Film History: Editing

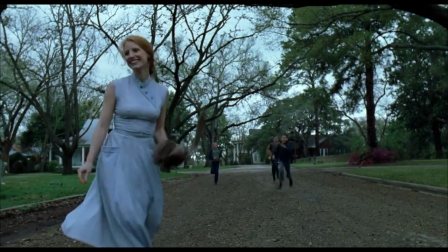(0:01)
The films that we watch today are a result of years of experimentation and fine tuning.
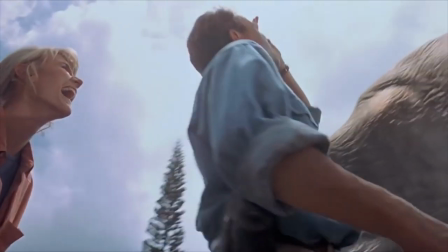(0:06)
Just about every aspect of film making has changed since the Lumiere Brothers film debut of Workers Leaving the Factory.
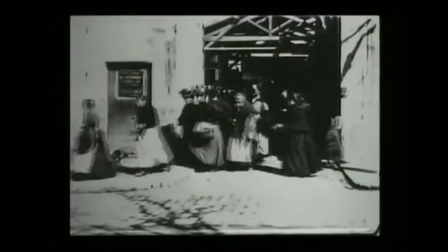(0:13)
This film is claimed as being the world's first motion picture.
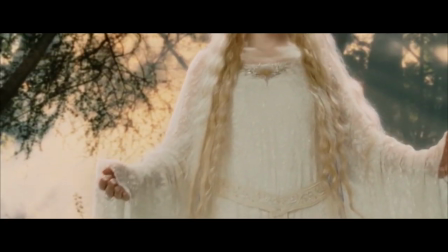(0:16)
Since the film was first released, the ways in which films have been edited has been in a constant state of change as new styles and techniques have emerged over time.
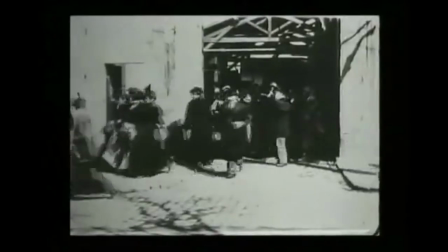(0:24)
In the film Workers Leaving the Factory, there's no shot variation and the film is silent.
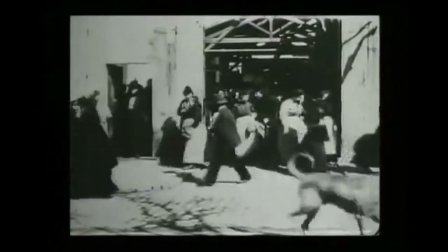(0:29)
The film simply depicts some people leaving a factory, there's no particular narrative involved.
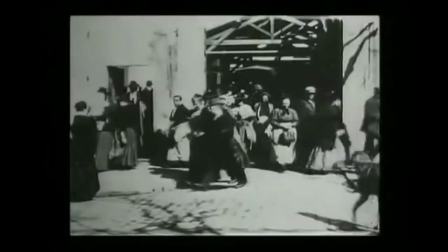(0:34)
At this point in time, the new technology of the cinemagraph itself was impressive enough to audiences.
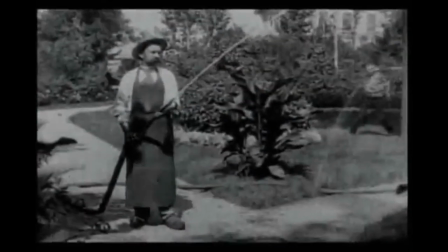(0:41)
The Lumiere Brothers film, The Sprinkler Sprinkled, was the first comedy ever made.
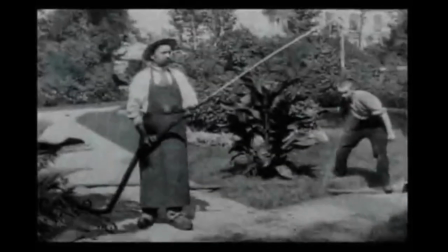(0:46)
This film does have an element of storytelling involved. It shows the gardener at work with a hose, before a boy comes and cuts the water off.
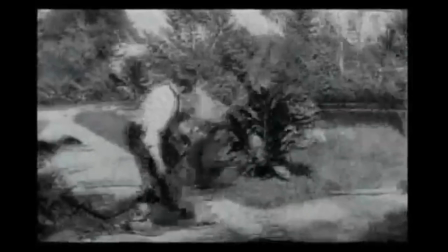(0:54)
The boy then releases the water again as a joke, causing the gardener to get sprayed in the face.
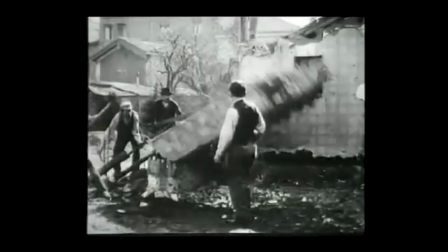(0:59)
Another Lumia Brothers film called Demolition of a Wall was the first film to use reversed footage.
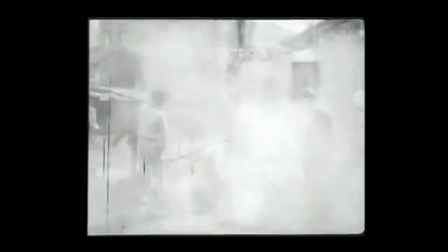(1:04)
This is an early example of the manipulation of diegetic time and space.
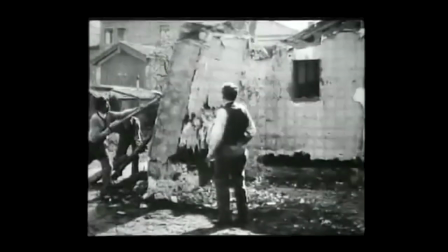(1:09)
This effect is not used often today, mostly because it breaks any feeling of realism.
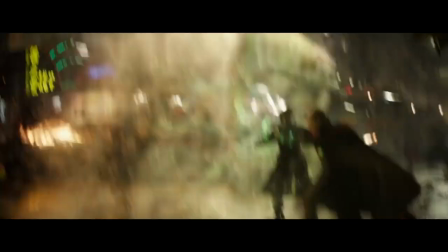(1:14)
However, Marvel's most recent film, Doctor Strange, did use it and it played quite an important role in the film.
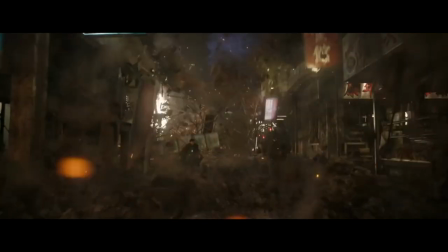(1:19)
The fact that this film used reverse footage is one of the reasons for it being more unusual.
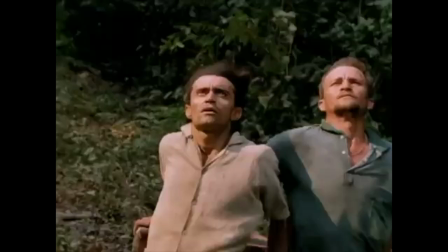(1:25)
This effect is more likely to be used for music videos, for example in Michael Jackson's video for The Earth Song.
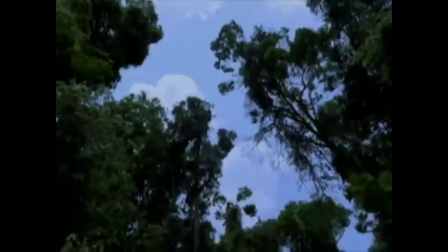(1:31)
This is more acceptable because the video doesn't have to have the feeling of realism like most films would.
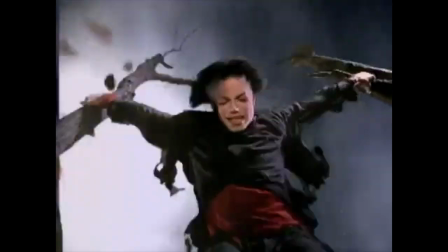(1:37)
This technique was used to show events being undone.
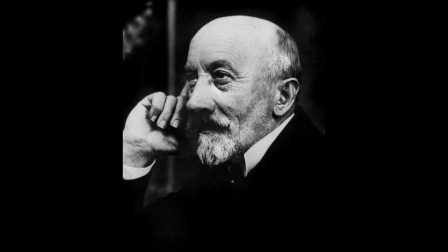(1:41)
On the 27th of December in 1895, a magician called George Miliers was a private showing of some Lumiere Brothers films. films.
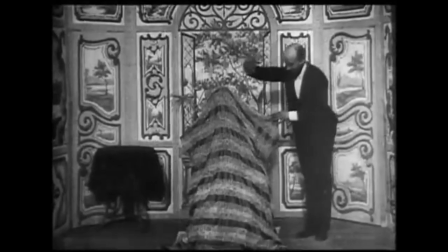(1:49)
This inspired him to try and make some films himself. Miliers is well known for creating special effects for his films using different experimental editing techniques.
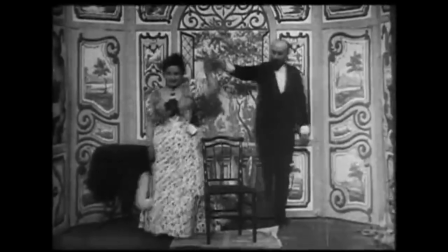(1:58)
He is thought of as the father of special effects such as the jump cut.
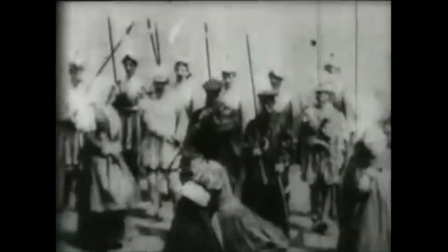(2:02)
Although Thomas Edison's film The Execution of Mary Stewart was the first film to use this effect in 1895,
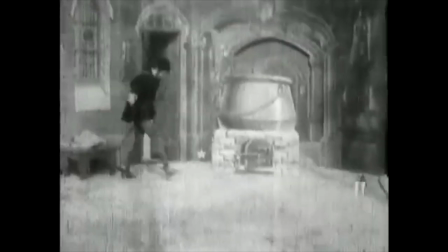(2:09)
Miliers discovered it by accident whilst filming when his camera jammed, causing one shot to appear to suddenly jump into another as a result of the delay.
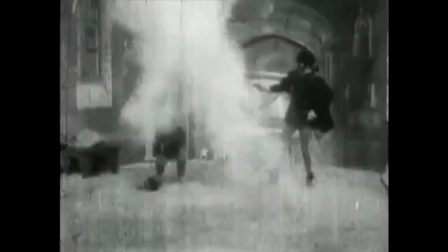(2:18)
Miliers continued to use the jump cut in many of his films. It can be seen here in The Haunted Castle.
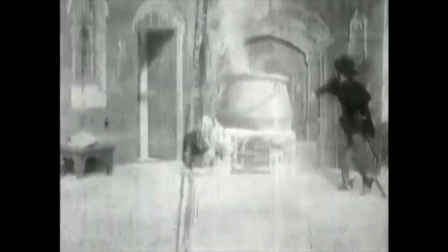(2:24)
This cut allowed for people or objects to appear and disappear as if by magic.
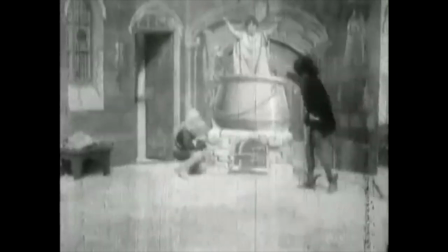(2:30)
Today, the jump cut isn't needed to make special effects. It's usually used to show the passage of time, or to condense what would normally take a long time to show,
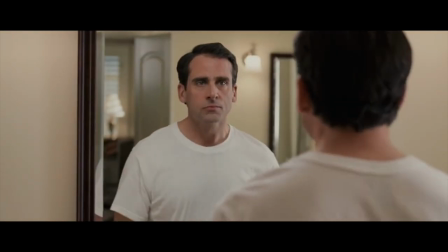(2:38)
such as in this scene from Evan Almighty when Evan Baxter is getting ready in the morning.
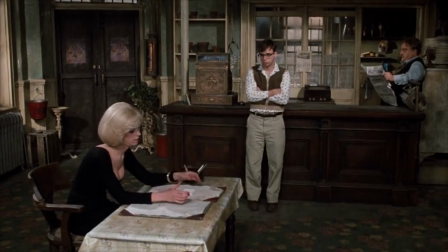(2:43)
The jump cut was not used too often because it broke continuity. However, it became more popular when the French New Wave arrived.
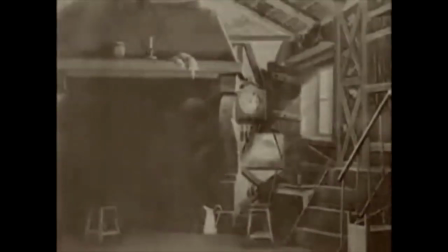(2:51)
Méliès also pioneered the dissolved transition which was first used in his adaptation of Cinderella.
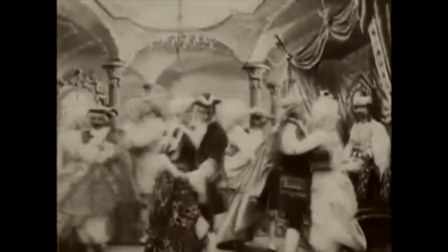(2:56)
He achieved this transition by filming a shot,
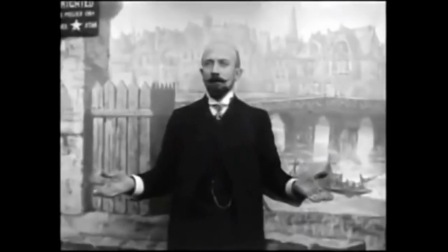(2:59)
rewinding the negative and then starting the camera again in a new location or with a subject which has been altered, as is done in the film The Untameable Whiskers.
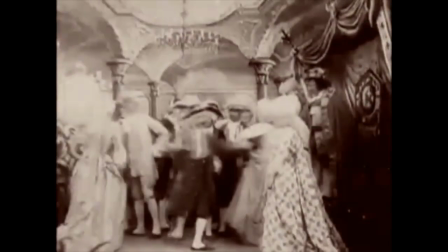(3:07)
This transition would often have been used to show a scene transition was happening. This was used commonly up until the French New Wave.
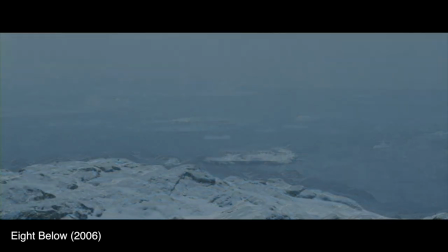(3:15)
Films today use the dissolve a bit like a jump cut, to show that time has passed. The film 8 Below uses the dissolve transition all the way through to show the passage of time.
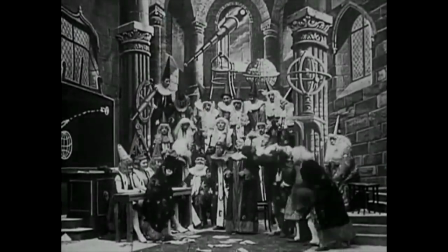(3:28)
Miliers was a cinema genius, however his films were mostly done from a theatrical perspective.
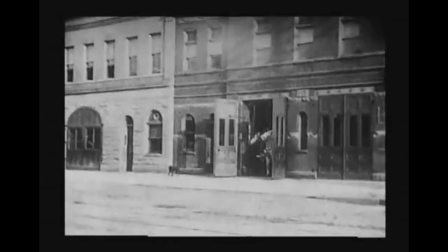(3:33)
They did not use any shot variation. Edwin S. Porter is known as the creator of narrative filmmaking.
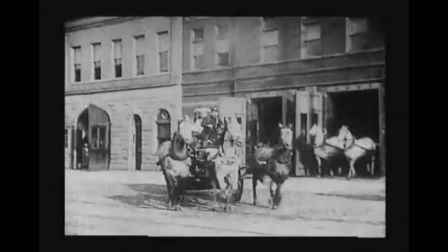(3:38)
In his film Life of an American Fireman, he combined stock footage of real fires and cut it together with his own shots.
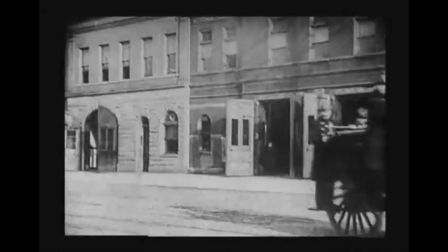(3:45)
This gave Porter's films a more dramatic feeling than Millier's, which were fantasy films.
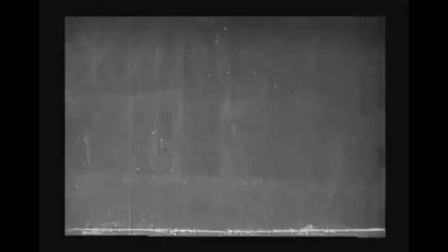(3:51)
Life of an American Fireman was an early attempt at cross-cutting, meaning that it showed events playing out in different places.
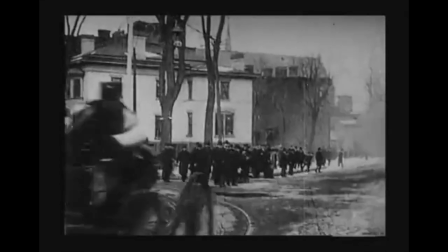(3:58)
However, the editing in this film was not seamless and there were temporal overlaps,
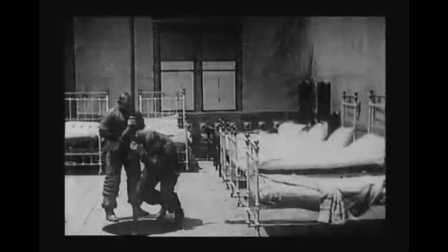(4:02)
meaning that there were events in this film that played out twice, such as when you see these firemen going down the pole,
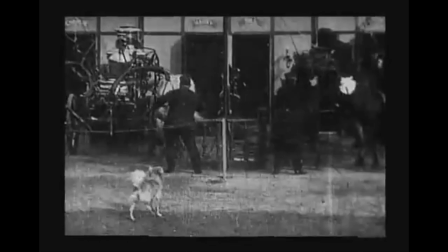(4:08)
you see them going down from the top, and then you essentially see the same shot again but from the bottom of the pole.
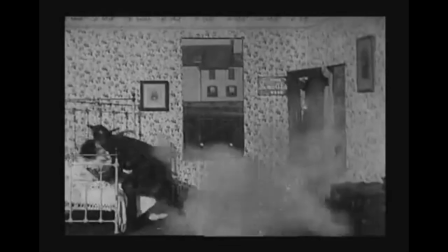(4:14)
You see this happen another time when this fireman is rescuing a woman.
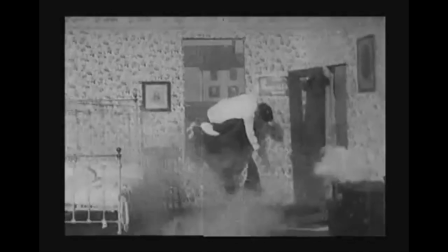(4:17)
You see the woman panicking before later being rescued from the building, and then you see the whole scene again but from the outside.
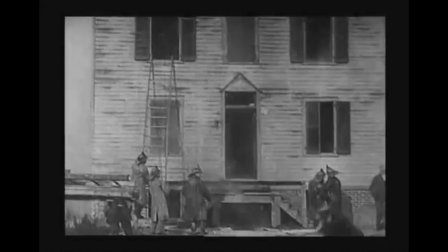(4:24)
Porter's next film, The Great Train Robbery, is another great step in filmmaking.
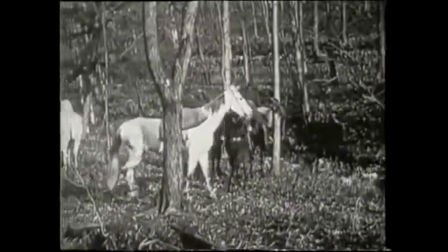(4:28)
This film features shots in which the camera moves, and let's not forget the iconic medium close-up shot at the end.
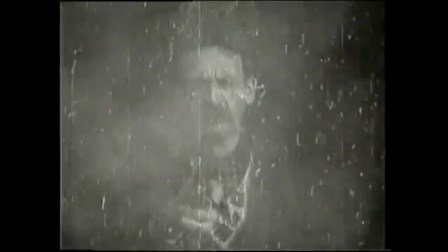(4:35)
Porter also began to speed up the pace of the film by making cuts before actions had finished,
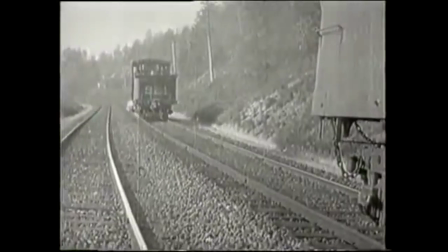(4:40)
for example here he cuts as this train is leaving, so that you don't have to wait for it to leave.
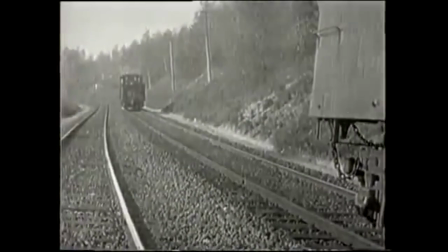(4:46)
This type of editing was the realisation that the manipulation of time is an important part of filmmaking.
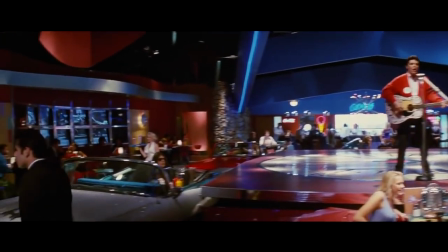(4:52)
The choice of prolonging shots or shortening them can help to tell the story.
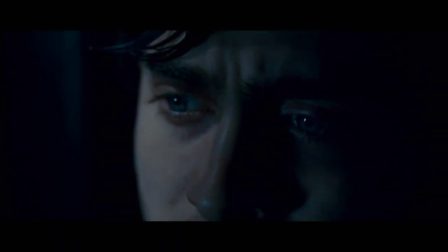(4:56)
A longer and more drawn out shot can add suspense in horror films, such as here in Psycho.
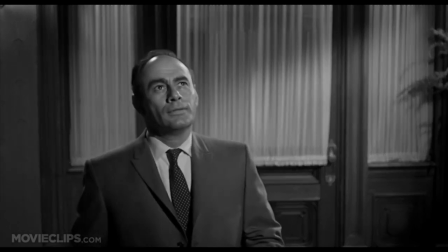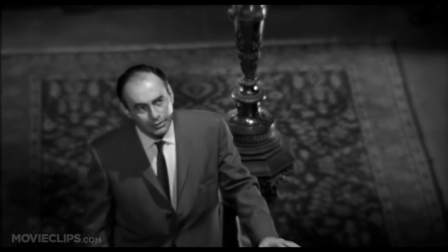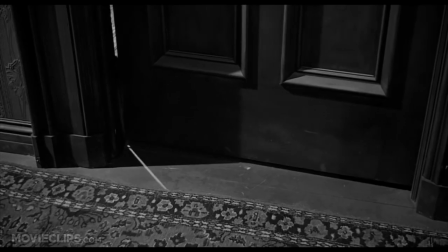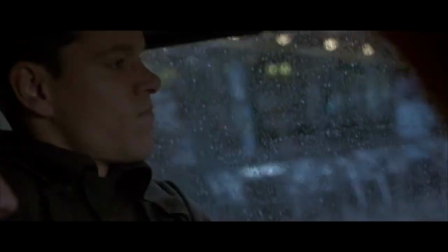(5:19)
A multitude of short shots are used in action films such as the Bourne trilogy because it helps fuel the energy in the scene.
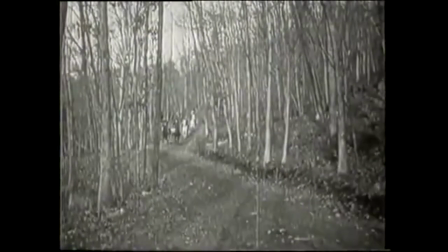(5:26)
The idea that shot variation as opposed to just the arrangements of subjects within the frame was also beginning to form.
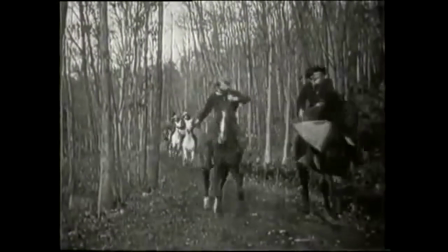(5:33)
People were seeing that filmmaking didn't have to play out like a stage show would. D.W.
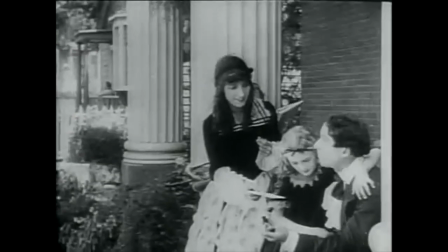(5:39)
Griffith is thought of as being the creator of modding editing styles.
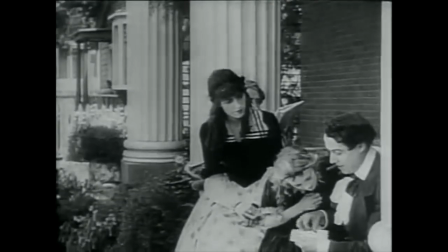(5:42)
As well as this, he knew how to begin using editing as a way of forming narratives in order to engage the viewer and develop drama.
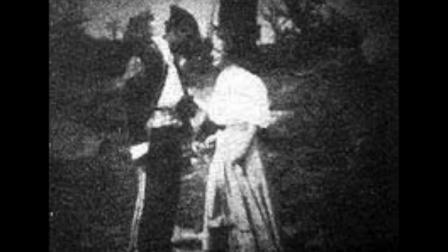(5:50)
In the Grease's Gauntlet, he clapped from a wide to midshot. This allowed for the audience to better see the characters' emotions, and it helped the audience to better form a connection with the characters, which is important in helping the audience to understand character motivation.
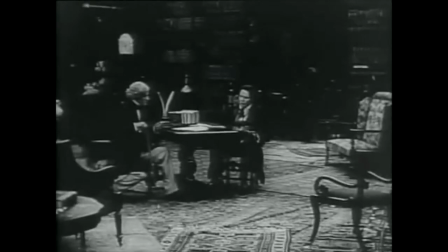(6:05)
Griffith also realised the importance of continuity editing,
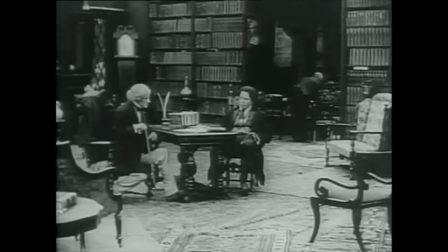(6:09)
and how it can be used to give the film a feeling of realism by giving it a sense of continuous space and time.
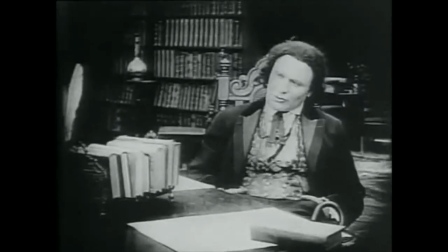(6:15)
Part of this was to use the 180 degree rule.
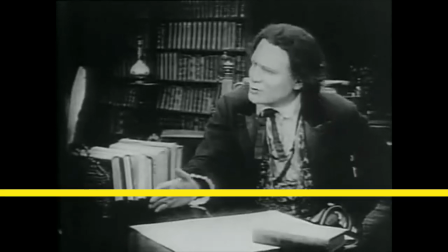(6:18)
This is when an invisible line is created between the characters and the camera must stay on one side of that line.
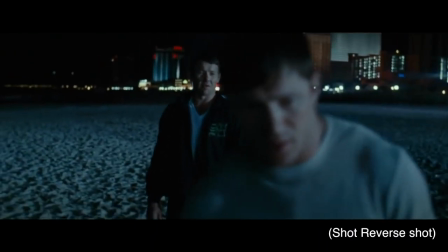(6:24)
This makes shots a lot less confusing for the audience and makes sure that they don't get lost in the film's environment.
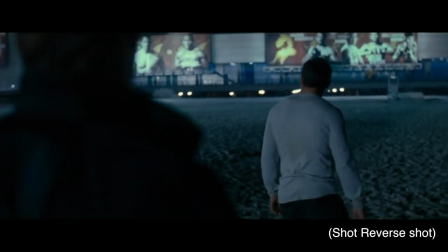(6:30)
They must understand the geography of a location otherwise things get confusing.
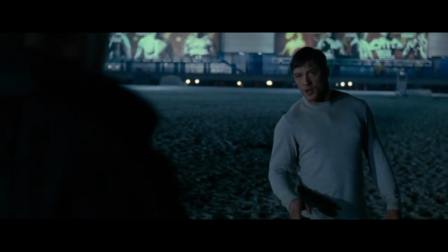(6:35)
This is a rule that is used in every film unless the director chooses to break it.
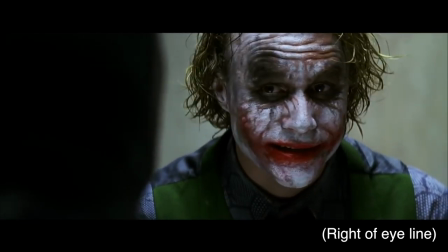(6:40)
A famous example would be in Nolan's The Dark Knight, in which Batman interrogates the Joker.
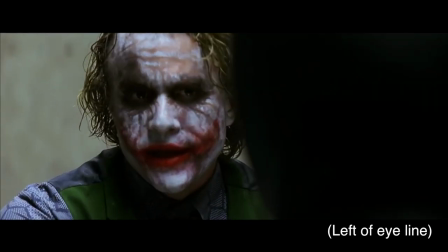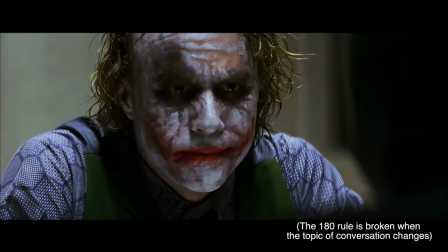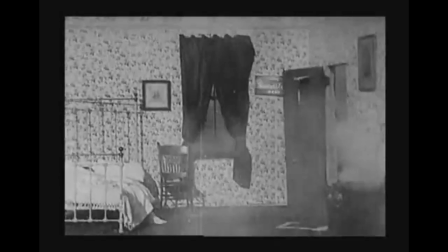(6:57)
D.W.
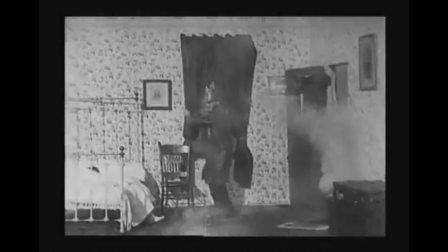(6:58)
Griffith used crosscutting similar to Edwin S. Porter in The Life of an American Fireman, however this time he used it seamlessly with no temporal overlaps.
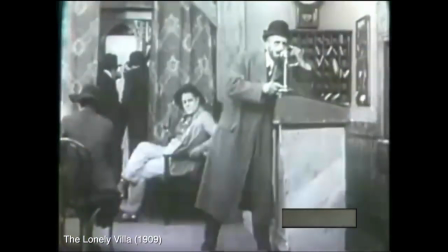(7:07)
In this film, crosscutting helps to build suspense, which helps to develop drama.
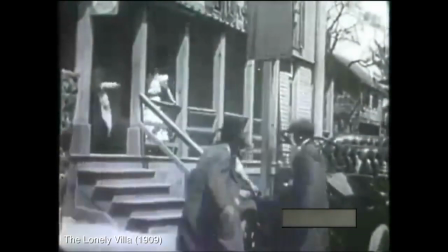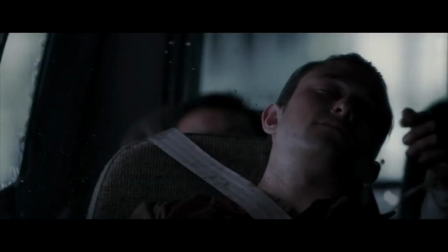(7:17)
Modern director Christopher Nolan also uses parallel editing in most of his films.
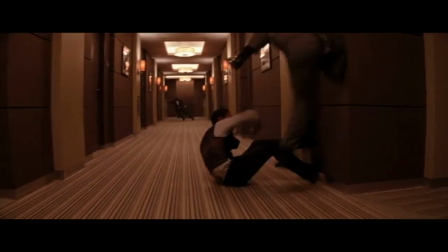(7:22)
We'll get back to him later. The fact that C.W.
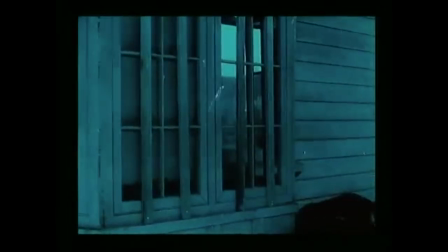(7:25)
Griffith would use cross-cutting to tell multiple storylines was an important part of how films played out narratively.
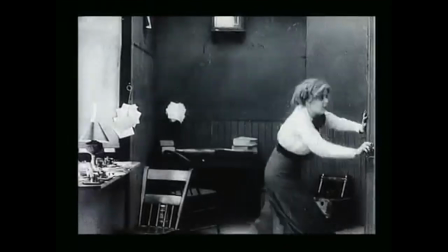(7:32)
People were afraid that following multiple narratives using cross-cutting would get too confusing for audiences.
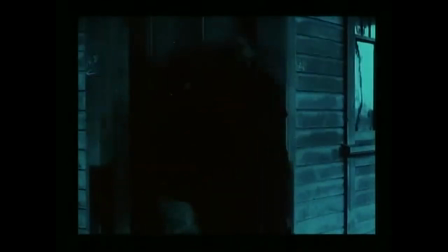(7:39)
However, Griffith went ahead with it, comparing it to Charles Dickens' writing style.
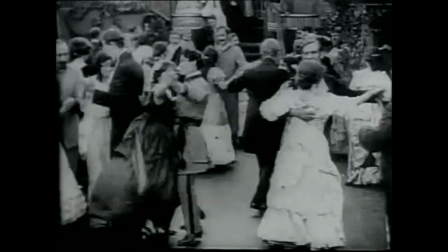(7:44)
Griffith created the world's first blockbuster, Birth of a Nation, which combined all of his techniques.
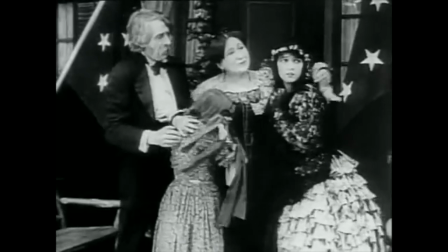(7:50)
However, this film was strongly condemned for being racist.
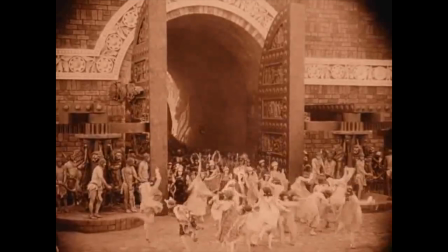(7:54)
Griffith's next film, Intolerance, heavily influenced the formation of montage, which we'll go into more soon.
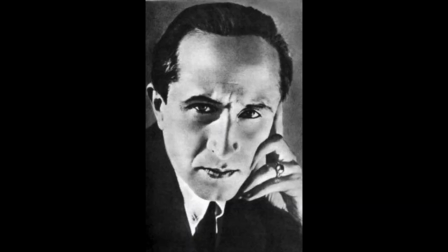(8:01)
Lev Kulishev was a Russian filmmaker who created what became known as the Kulishev Effect.